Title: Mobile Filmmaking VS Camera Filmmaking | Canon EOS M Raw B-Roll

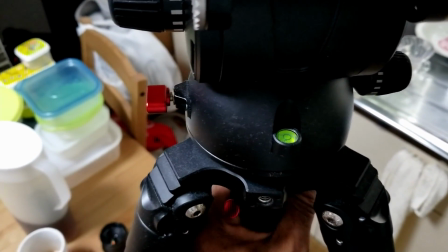323s
So the tripod is not sitting even, which is super nice, is if I unscrew this here on the bottom, I can rotate the whole base.
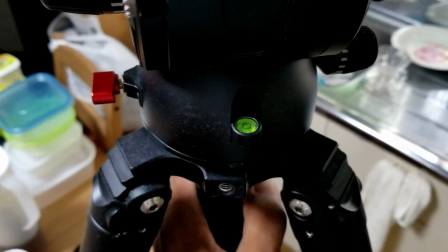331s
So now I'm just able to line it up, get it in the bubble, boom, and then lock it off.
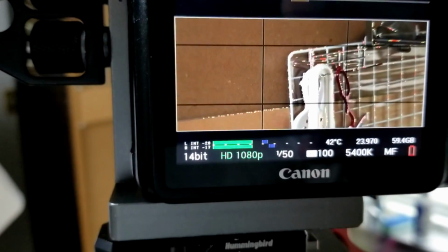339s
And now my shot's level. And now I'm framing up my next shot, which will be me hanging up the coffee filter on top of the peg there.
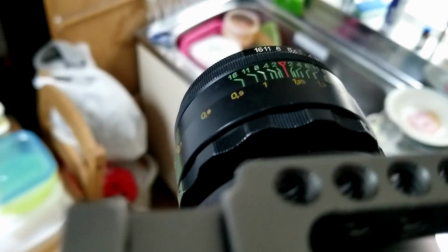347s
I switched up to the 58 millimeter to the Helios so we can get in a lot closer on this shot.
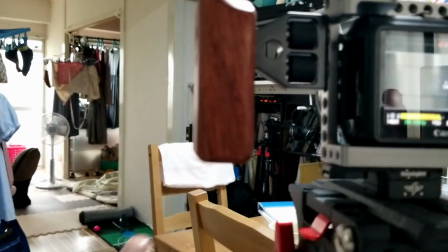354s
So for this next shot, I want to basically sit right here in that chair there.
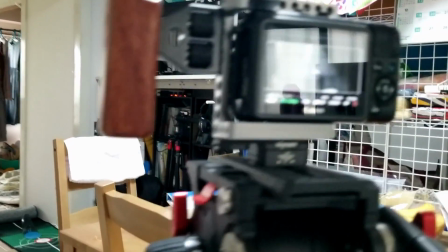359s
Let me get that in focus. I want to sit there in that chair, but I need to focus the shot on me.
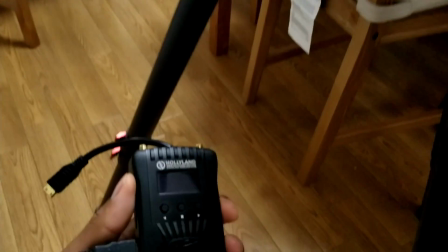364s
So what I'm going to do in this case, I'm going to use my Mars Hollywood Hollyland
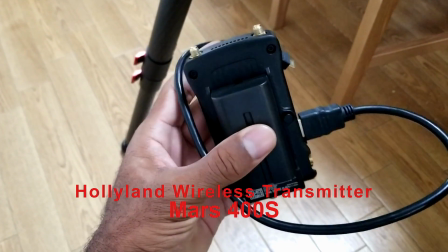371s
remote video sender, where it basically sends out the signal video, and then it's going to connect to my cell phone and I'll be able to see my focus.
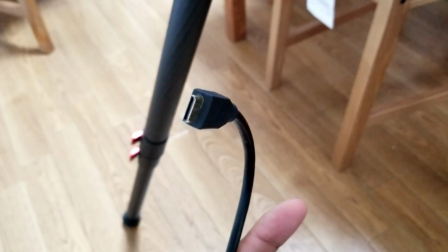379s
I basically just plug this into the HDMI on my Canon EOS, and then I'll have a wireless video signal.
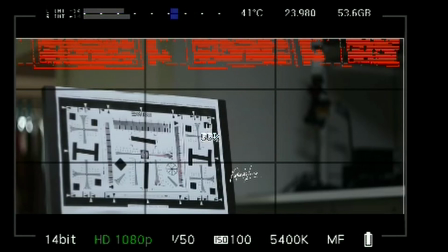387s
So I'm going to hook that up. All right, guys. So basically, this is what I see when I use this app here.
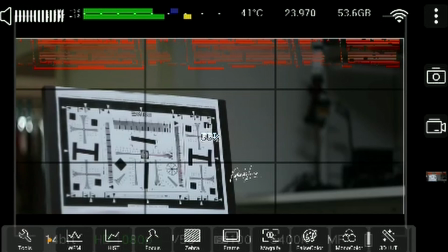393s
I'm on the app. I got the Helios hooked up. I've made this board right here, guys. I made this board here to help me when I'm filming by myself.
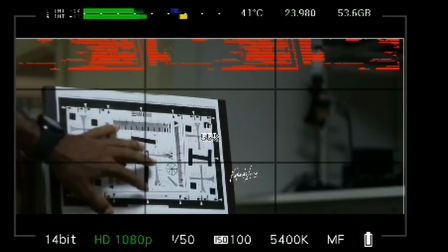402s
It's just like a little chart here that I found on the internet just to help me focal, to get my focal point.
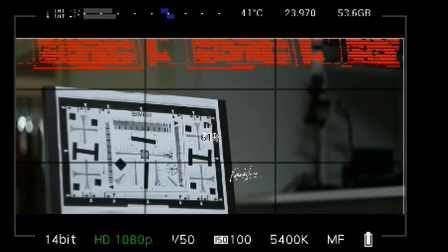407s
So, and then I'm going to be sitting here in the chair. And then this app allows me to, if I remove this here,
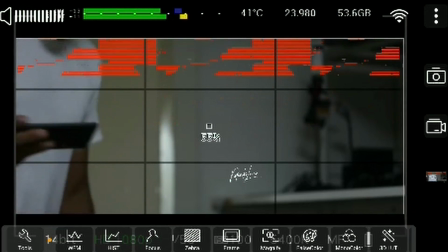414s
and then if I can go ahead and sit behind here, trying to keep the chair in the exact same position.
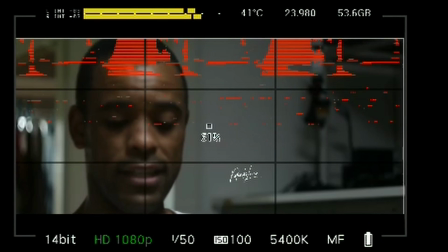420s
All right, let's see. Now I can see I'm a little bit still out of focus, so I'll probably need to bring that up a little bit.
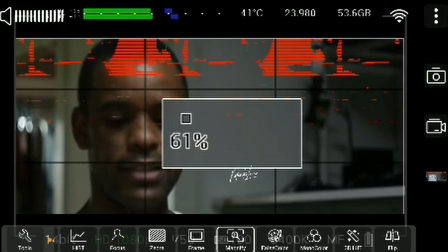426s
What's nice here, I can use this magnifying glass in this app here and really focus in.
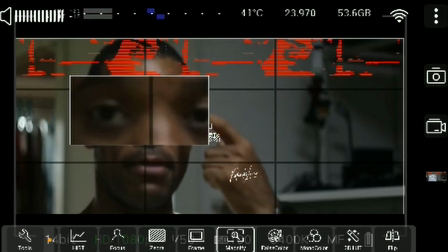431s
Whenever I focus, when I'm focused on my face, I always try to focus to keep my eyes sharp. If the eyes are sharp, that's the most important thing.
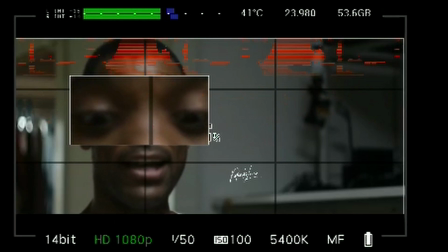439s
The eyes are to the soul, you know, basically. So my eyes are definitely not focused, so I'm gonna need to try to tweak the focus just a little bit here.
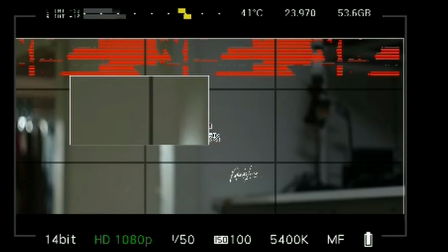446s
And this is what sucks about filming by yourself. I have to go back and forth and just tweak it here until we can get it just right.
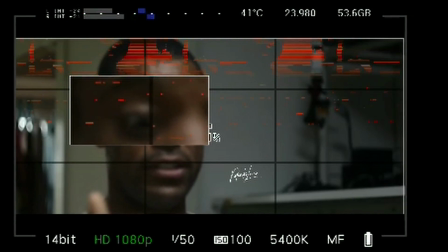459s
That's even worse, so I need to go the other direction.
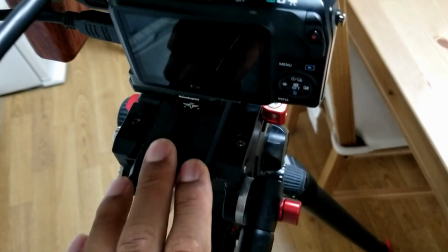462s
So another advantage of using a tripod like this, again, now I need to change my battery really fast on my camera, so which is super nice.
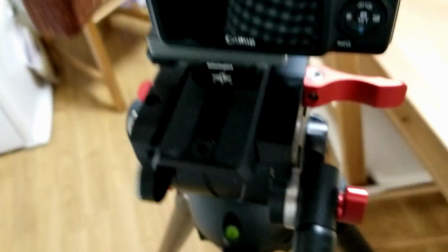470s
Flip this switch, unlocks it, press this tab down right here,
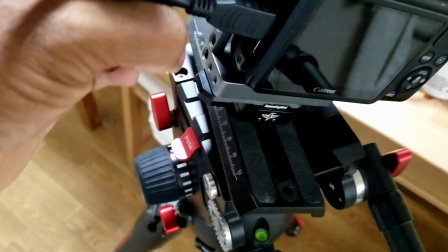476s
and then I can just lift it out, boom, just like that, literally one-handed.
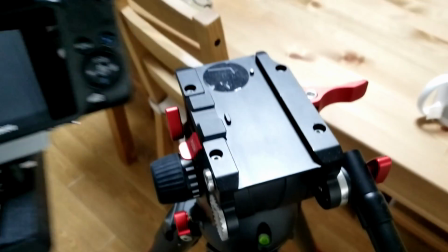480s
It's got this special rail track that connects to the bottom here and allows me just to drop it inside the slot here and lock it in, and then putting it back again is super,
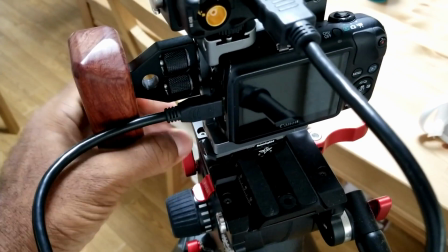488s
super easy. Boom, and then lock it back in, and I can move it forward and also too, so super nice.
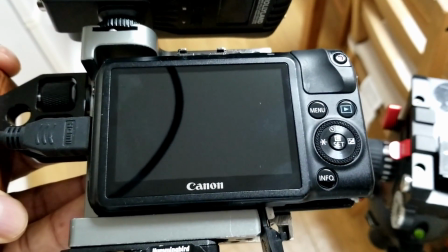495s
One downside about filming with this camera here with the Magic Lantern hack on it, it sucks up batteries super quick.
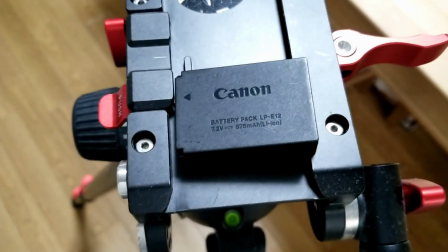503s
So like I can literally probably get about 30 minutes recording time.
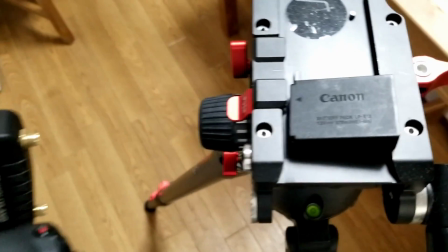507s
It depends on a lot of things and how hot the camera is and lots of, but that battery that I had right now before this one lasted about 20 minutes.
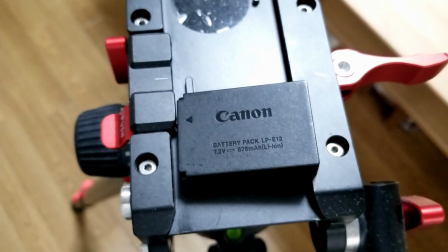515s
So luckily I have like three of these, which really helps. So that's the only negative about filming with this camera versus filming with my cell phone.
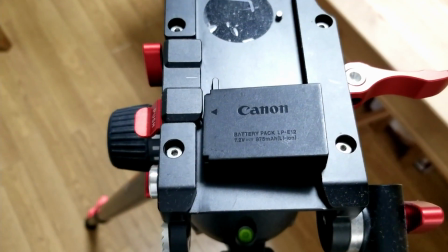523s
Battery power is just, you gotta really have a lot of batteries. It does come with antennas, but I'm so close that I never really use them.
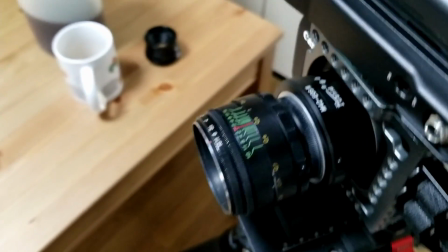531s
I'm never stretching the range. So, alrighty. So now we got the Helios on here, the 58 millimeter.
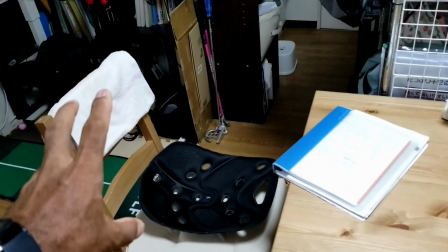538s
I'm going to sit right here in the chair. I have the 58 millimeter on there to isolate me from the background.
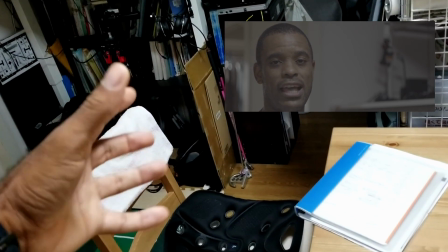543s
I don't want to really show all the background because it's just going to be me drinking the coffee.
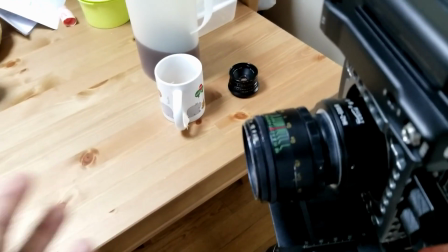547s
So isolation, that's the whole point of using a lens closer up to get that depth of field, is to isolate your subject from the background.
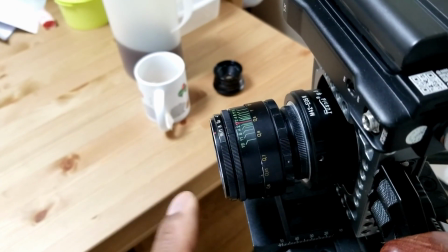554s
Basically what's happening right now as I'm showing you this, you can see the background here is a little bit blurry, and it's bringing this, it's making this lens pop out a little bit more.
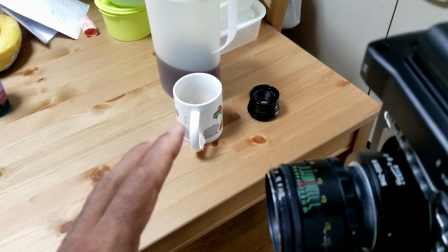562s
Vice versa, if we kind of just shift the focus, now that's the main focal. This is not even an issue, so that's why it's kind of out of focus.
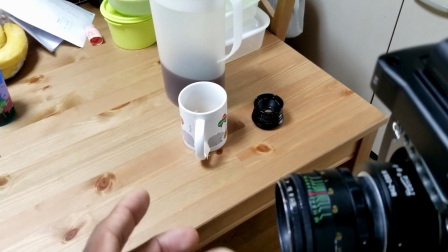569s
That's the whole point of the depth of field.